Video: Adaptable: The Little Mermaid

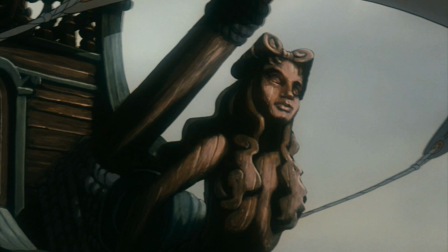In the song, the crew sing about mermaids, and one crew member in particular mentions how King Triton must be in a good mood to have the sea be so fair.
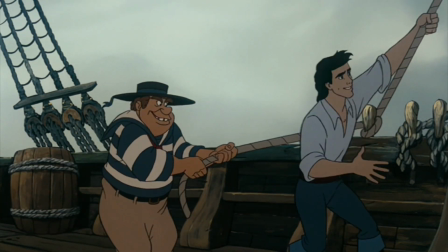Strong wind and a following sea. King Triton must be in a friendly type mood.
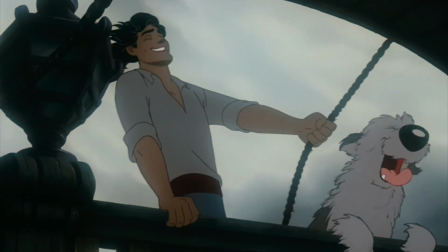Eric then acts as a surrogate audience and asks about King Triton, having his crew explain that he is the king of the mer people.
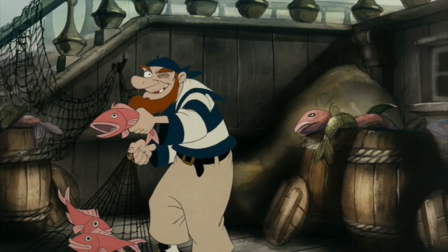King Triton? Why, ruler of the mer people, lad. Thought every good sailor knew about him.
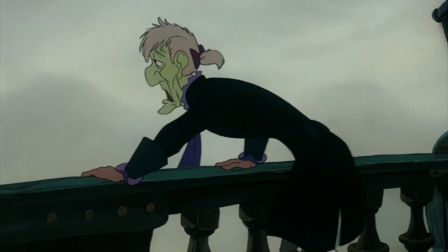However, Eric's assistant provides a contrast, telling Eric not to believe in the sailor's lies.
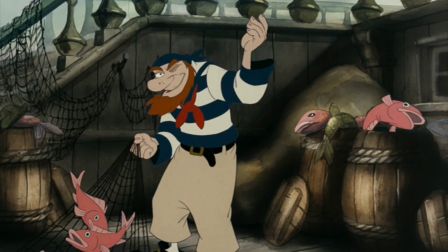This also informs the audience that some, if not many, humans do not believe in mermaids and mermen.
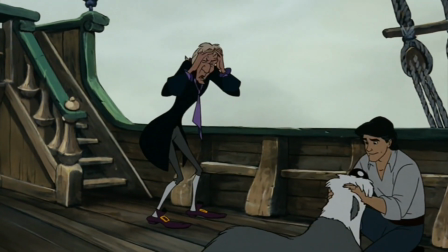Mer people. Eric, pay no attention to this nautical nonsense.
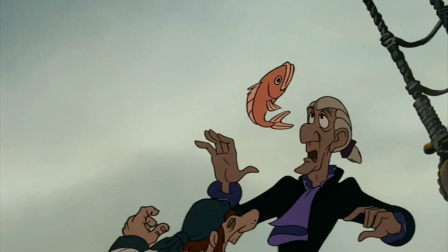But it ain't nonsense, it's the truth.
And so, as the first song winds down, we follow this fish as it escapes from the fishermen and plunges back into the sea.
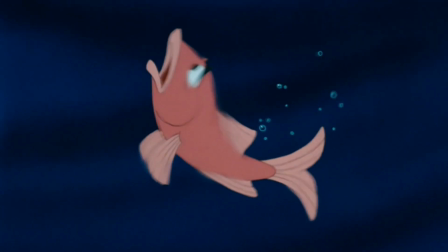This not only takes us from the human world to the mermaid world without use of a cutaway, it transitions us seamlessly into the new ocean setting with the fish acting as our sort of guide.
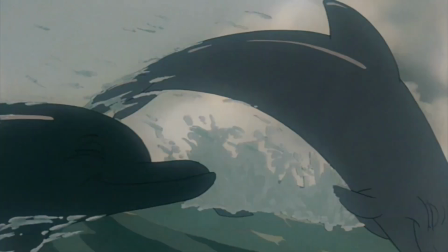And, when we first enter the sea, it changes from this gray, dull, overcast day to this gorgeous,
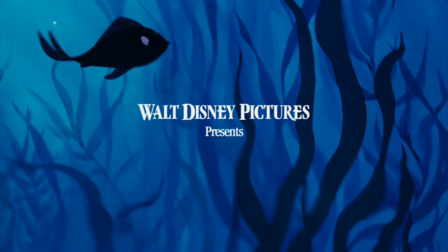shimmering azure blue, along with the music changing from the soundtrack of a campy sailor tune to the orchestral score,
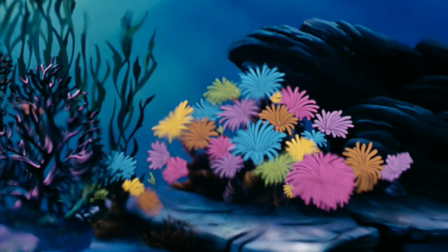drawing a clear contrast between the dull surface world and the beauty of the undersea world.
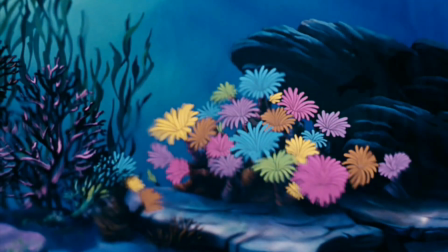Not only that, but also giving us an inverted example of the protagonist's view of the two worlds,
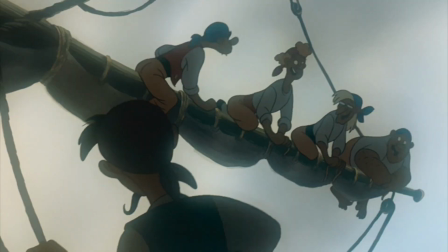subliminally suggesting to us that since we are humans and know what a cloudy day looks like,
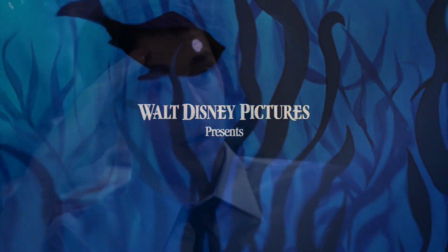but don't know what the bottom of the sea looks like, wouldn't it be plausible for a mermaid to have the inverse thought process? So we are only 2.5 minutes in, and we've already established the art and animation style, the musical tone, the love interest, a rule of the story world, piqued our interest for the King Triton character, transition between the two settings, drawn contrast between them, and gain sympathy for the protagonist who we haven't even met yet.
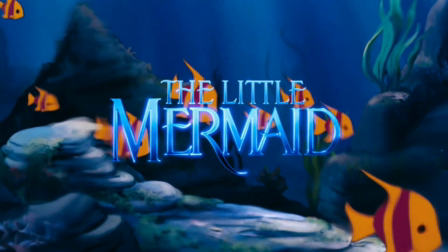Only now do we get the title card. We have just been fed an incredible amount of information.
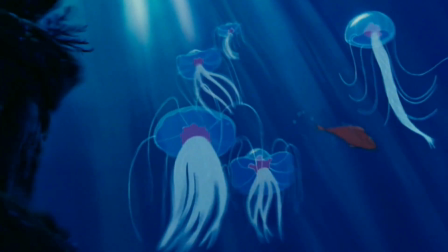Information that I'm willing to wager you didn't pick up on your first or second or 50th viewing of this movie. I mean, not that you've seen this 50 times, because I mean, I haven't. That'd be weird.
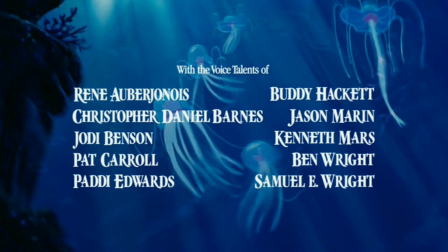But anyways, it's masterful how well this all starts. As the opening credits roll, we are graced with even more undersea splendor until...
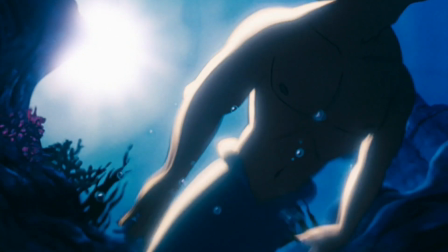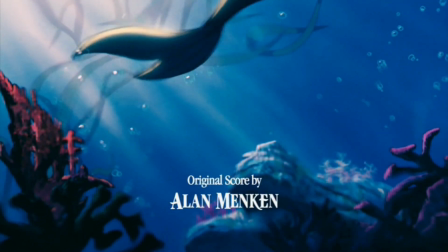BAM! Merman, mermen, mermaids, merpeople. Everyone! And a glowing, shimmering castle. At the 4-minute mark, we are introduced to King Triton.
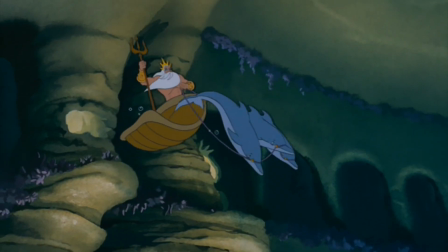His reputation already preceding him, we now get to see him in all his majesty. See how his subjects react to him with cheers and fanfare.
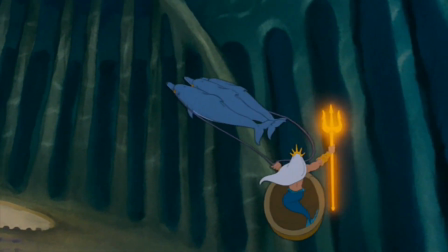We also see his trident, which is an important plot device, and we see it perform a magic trick, which informs us of its importance through action rather than dialogue.
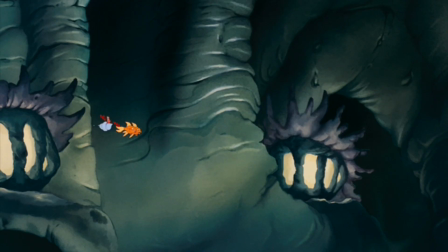This is how you introduce a character. But it's not over, because we are immediately after introduced to Sebastian,
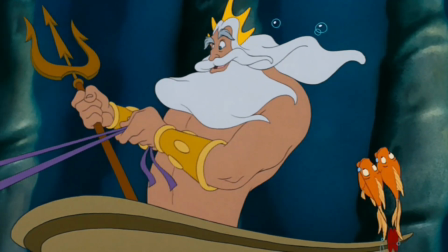another main character, and we get an immediate contrast between him and the king, showing his role in the kingdom. Again, this is masterful. As viewers, we thoughtlessly and effortlessly absorb information on these two new characters, the story world, and now this major plot device, the trident. And now remember that this is technically a kids' movie. All this information didn't need to be processed and absorbed by adults, but by kids too. Kids who might have never even seen another movie before. That's how genius this writing is. Even when we were kids, we could and did process everything that was being told to us, even if we didn't consciously register it. Okay, so we are almost 5 minutes in, and we have seemingly all the groundwork laid out for us. We have the supporting cast, and the story world, and the musical tone, and all the other things I said. But where's the main character? Where's the protagonist? The film is called The Little Mermaid. When we get to meet her.
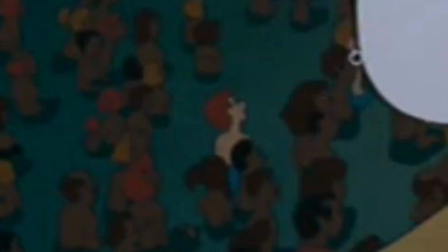Is that her? I mean, she's little, and a mermaid. But is she the Little Mermaid?
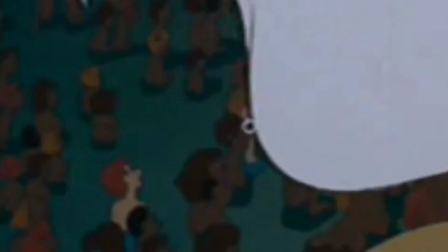How about her?
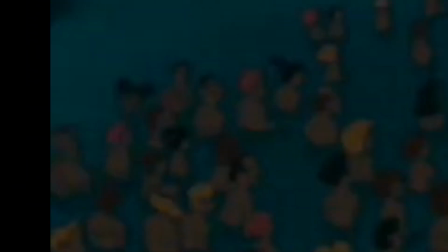Or her? Wait, is that one wearing a Mickey Mouse hat? Is that one Mickey Mouse?
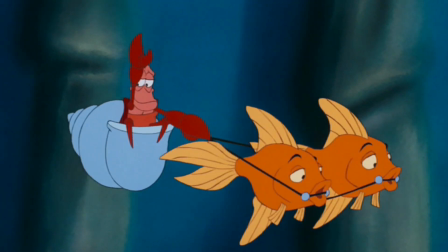Well, we are cleverly introduced to the Little Mermaid in small bites. First, Sebastian and Triton talk about the concert that's happening.
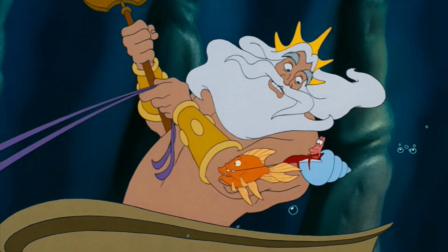I'm really looking forward to this performance, Sebastian. Oh, Your Majesty!
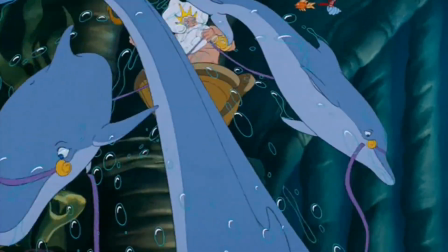We learn from Sebastian that Triton's daughters are performing.
Your daughters, they will be spectacular!
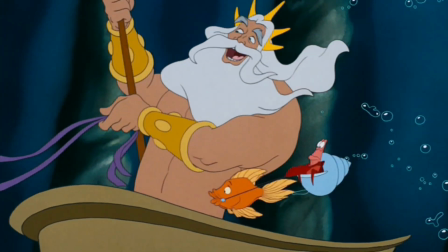Then we learn that Triton is excited for the performance from someone called Ariel, who must be his daughter.
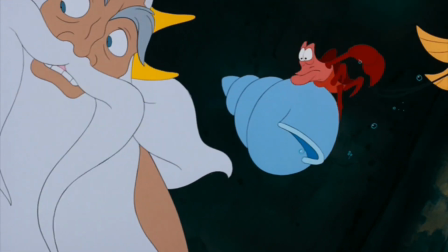Yes, and especially my little Ariel.
And then we hear about her from Sebastian.
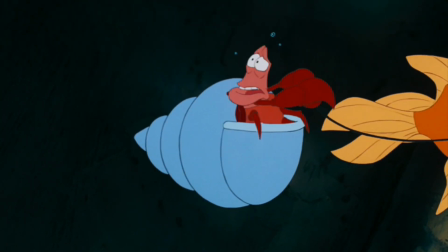Yes, yes. She has the most beautiful voice.
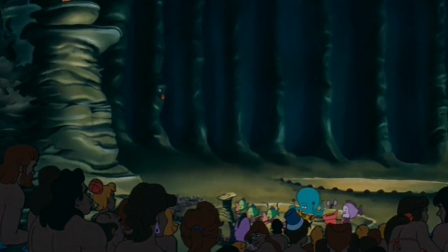If only she'd show up for rehearsals once in a while.
So, just like Triton, we learn about Ariel from other sources. However, whereas we only learned a little bit about Triton, we get a lot more information about Ariel. First, we know that Ariel is important because she is Triton's daughter. Daughter of the Sea King, ergo princess, important. Second, we can tell that she's actually Triton's favorite daughter, because he didn't bother to name any of the other ones. Or I mean, he named them, he just didn't mention their names. Third, from Sebastian, we learn that she is both talented but irresponsible, which rounds out her character by showing both a positive and a negative, making our protagonist likable, but also flawed.
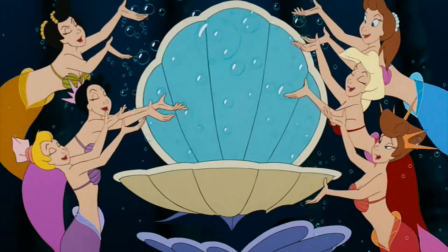So we see the concert start, meet the sisters, and when it gets to Ariel's introduction, of course she's not there.
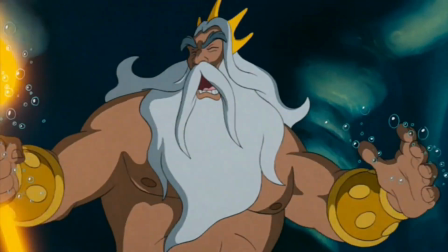But then, where is she?
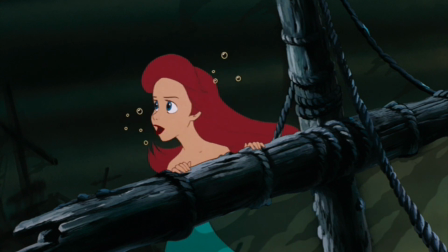Ariel, wait for me! Flounder, hurry up!
Boom.
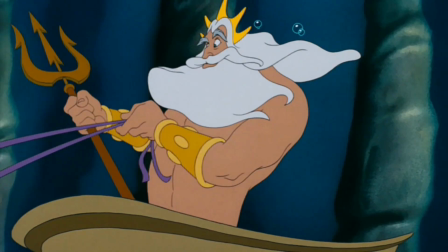This is how you introduce a protagonist. We learn about her in a way that we're already familiar to.
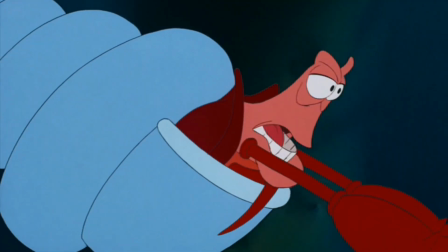We learn about her importance, a strength, a weakness, her relationship to another character, and all this before we even see her.
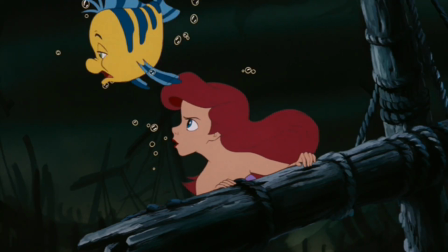And when we do finally see her, we get so much more.
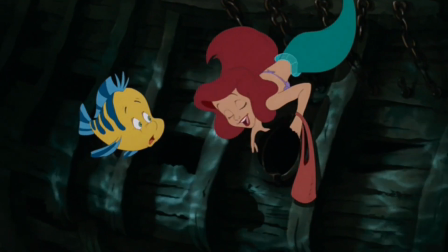The way she's drawn, the way she's animated, we get so much curiosity, wonder, courage, and her clear infatuation with the surface world.
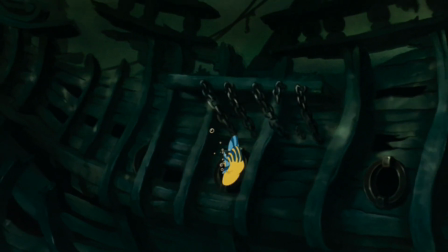And that's all just the first impression! The scene that follows just strengthens what we've learned and starts us out on the right foot.
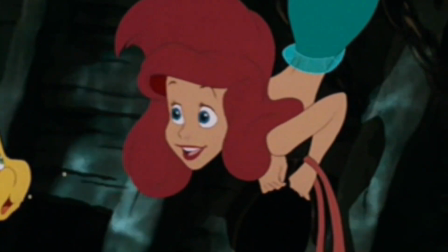Or the right fin, tail. It's a good intro is what I'm saying. Alright. So I'm not going to go this stupidly in depth with the whole movie, because this video is going to be like a bajillion hours long. I just wanted to give some special attention to the opening, because I don't think it gets anywhere near as much credit as it deserves. I will be taking some smaller detours for other important scenes, like character introductions, but other than that, I'm just going to do a good basic skinning and summarizing.
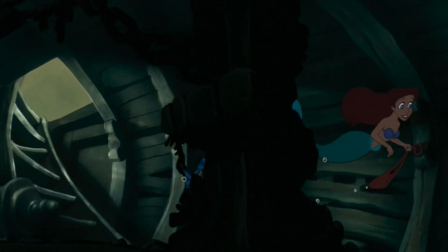So, Ariel and her fish friend Flounder search a sunken ship for human treasure, endangering herself to get eaten by a shark just to get a fork.
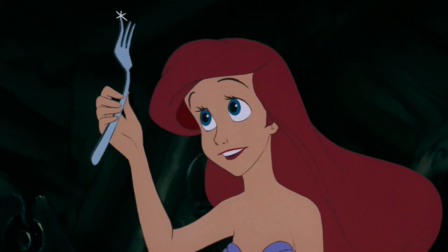Again, this shows her obsession with the human world. Then she goes above the water to meet Scuttle, a seagull who appraises her treasure for her.
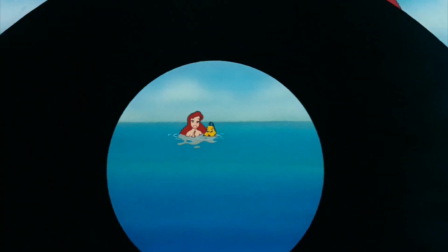Since they already have a working relationship, we know that she's done this before.
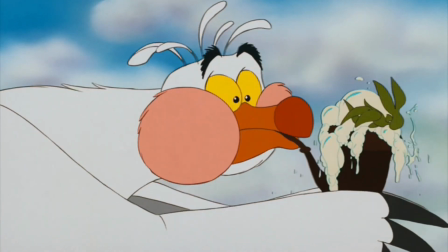Scuttle gives some misinformation, says some funny lines, and inadvertently reminds Ariel that she skipped out on her concert, which causes her to leave.
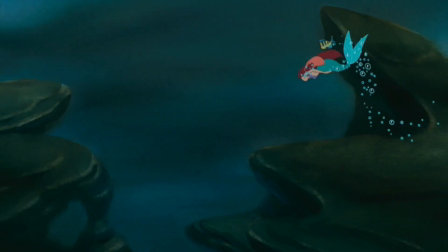As she swims home, however, we are introduced to a dark figure that watches her from afar.
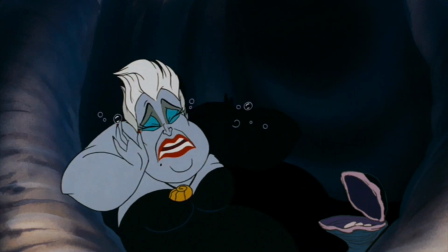And so we are introduced to Ursula, the Sea Witch. She's only on screen for 60 seconds, and this is what we learn from her.
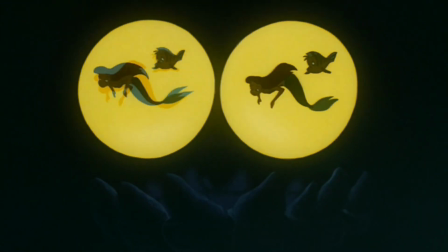First, we learn that she knows who Ariel is and has contempt for her, and more importantly, Triton.
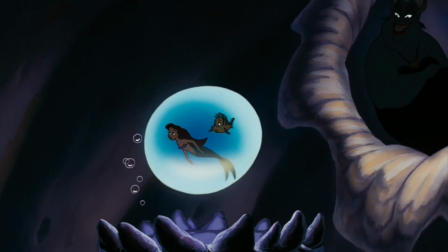Yes, hurry home, princess. We wouldn't want to miss old Daddy's celebration, now would we?
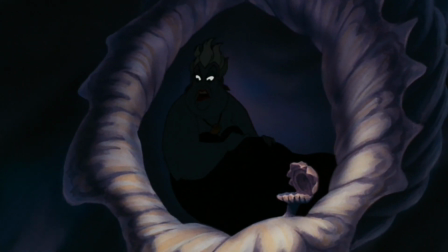Ha! Celebration indeed. Oh, bah!
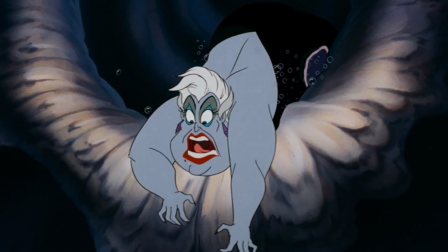Second, we learn that she used to live in the palace but doesn't anymore.
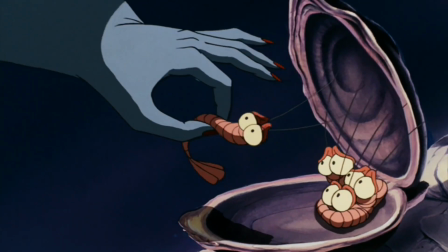In my day, we had fantastical feasts when I lived in the palace.
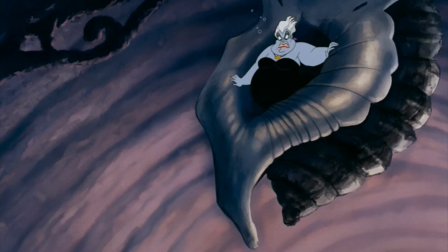Third, we see her unique design, being an octopus mermaid. Fourth, we learn that she has a plan to get revenge on Triton, seemingly for her exile, though it is never made clear.